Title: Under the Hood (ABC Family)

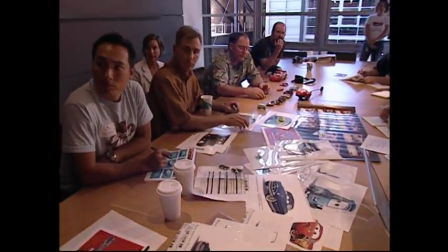[12:28]
We'd be sitting there in the story rooms and we were saying, McQueen will pick up a map and unfold it.
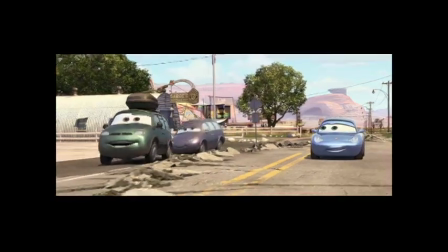[12:33]
And we're like, oh yeah, you can't do that, you know?
I don't need a map, I have the GPS. Never need a map again, thank you.
So we had to think through, what would be the rules in this world?
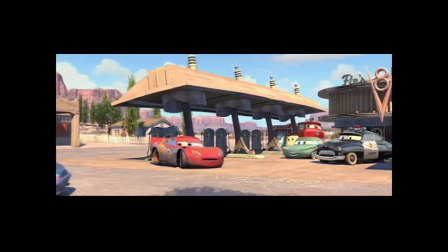[12:42]
Many, many, many people through the years have brought cars to life in animation or in live action, and the headlights have always been the eyes.
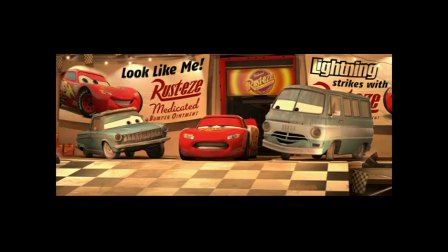[12:51] Well, you know, race cars don't need headlights because the track is always lit.
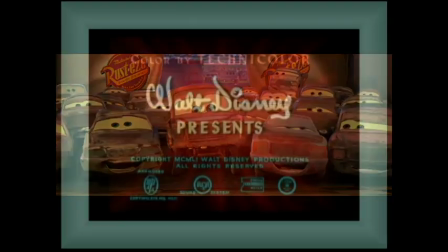[12:56] Yeah, well, so's my brother, but he still needs headlights.
Now, what Walt Disney and his animators did with one of my favorite Disney
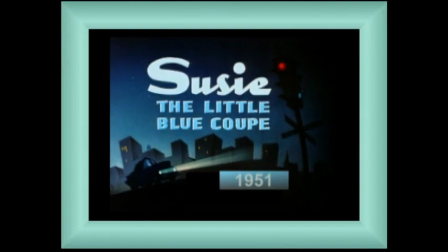[13:04]
cartoons in Susie the Little Blue Coupe is that they put the eyes in the windshield.
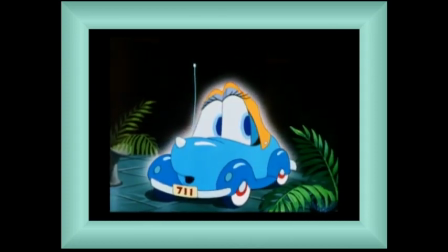[13:09]
And so we were very inspired by that, because what that does is now changes the whole where the face of the car is. Now it's like the windshield is the eyes, and the hood becomes the nose, and the mouth is down here, and all of a sudden the entire car becomes the head.
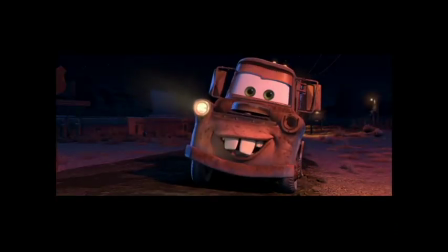[13:26] I knew it. I knowed I made a good choice. In what?
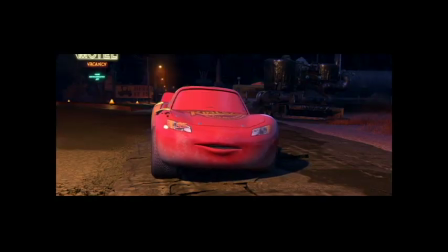[13:32] My best friend.
And the eyes become the window to the soul of the character. It's where the acting comes from, where the thinking of the acting comes from, of the character.
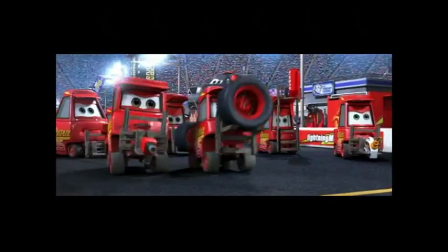[13:45] What? You need tires, you idiot!
Now, the four tires are neatly placed symmetrically kind of under the body, and so it becomes like a four-legged character.
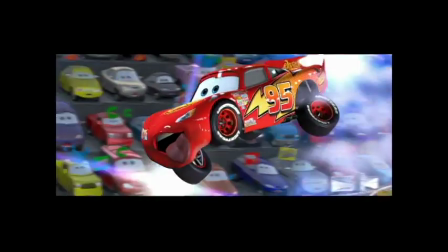[13:56]
And it gives so much more opportunity as an animator to bring life to the character.
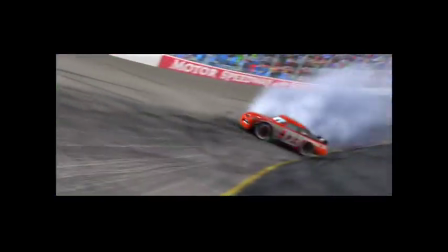[14:07]
One of the things that I was very aware of in this film is how intricate and expert the animation process has become, so that very, very soon it will duplicate photography.
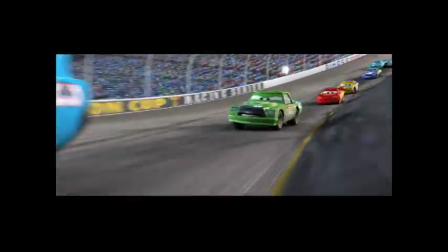[14:23]
It's actual stuff.
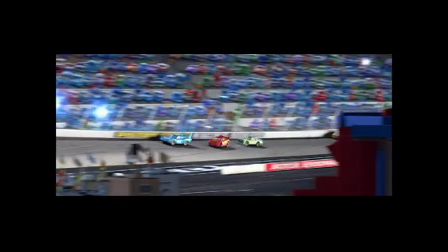[14:24]
I mean, the way those cars passed each other, the way they spin, the way the announcers get excited. I think kids are gonna be just mesmerized.
She just likes me for my body.
It's breathtaking.
Yes!
But also, I think that they'll be very impressed with the heart and soul of all the characters.
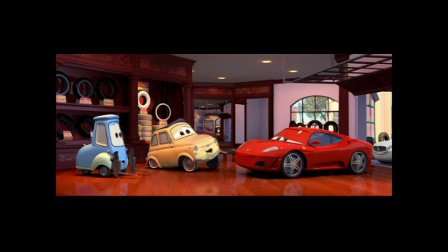[14:44] This is the most glorious day of my life.
Hey, thanks for hitting the road with us for this special test drive of Cars. But remember, What you've just seen is only a few miles of a cross-country adventure that is filled with fasten your seatbelt action.
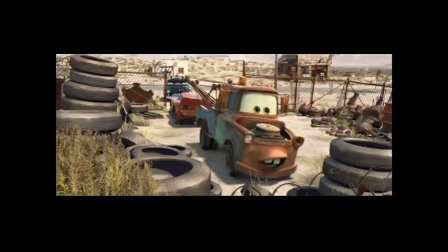[15:03]
Plenty of humor under the hood.
That's funny.
A trunkload of heart.
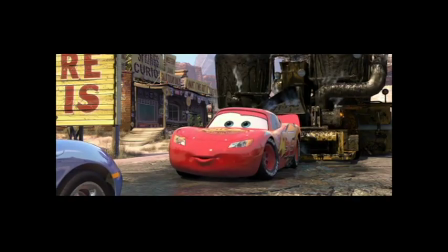[15:08] Wait, you're being nice to me. Nah.
Enjoy the ride.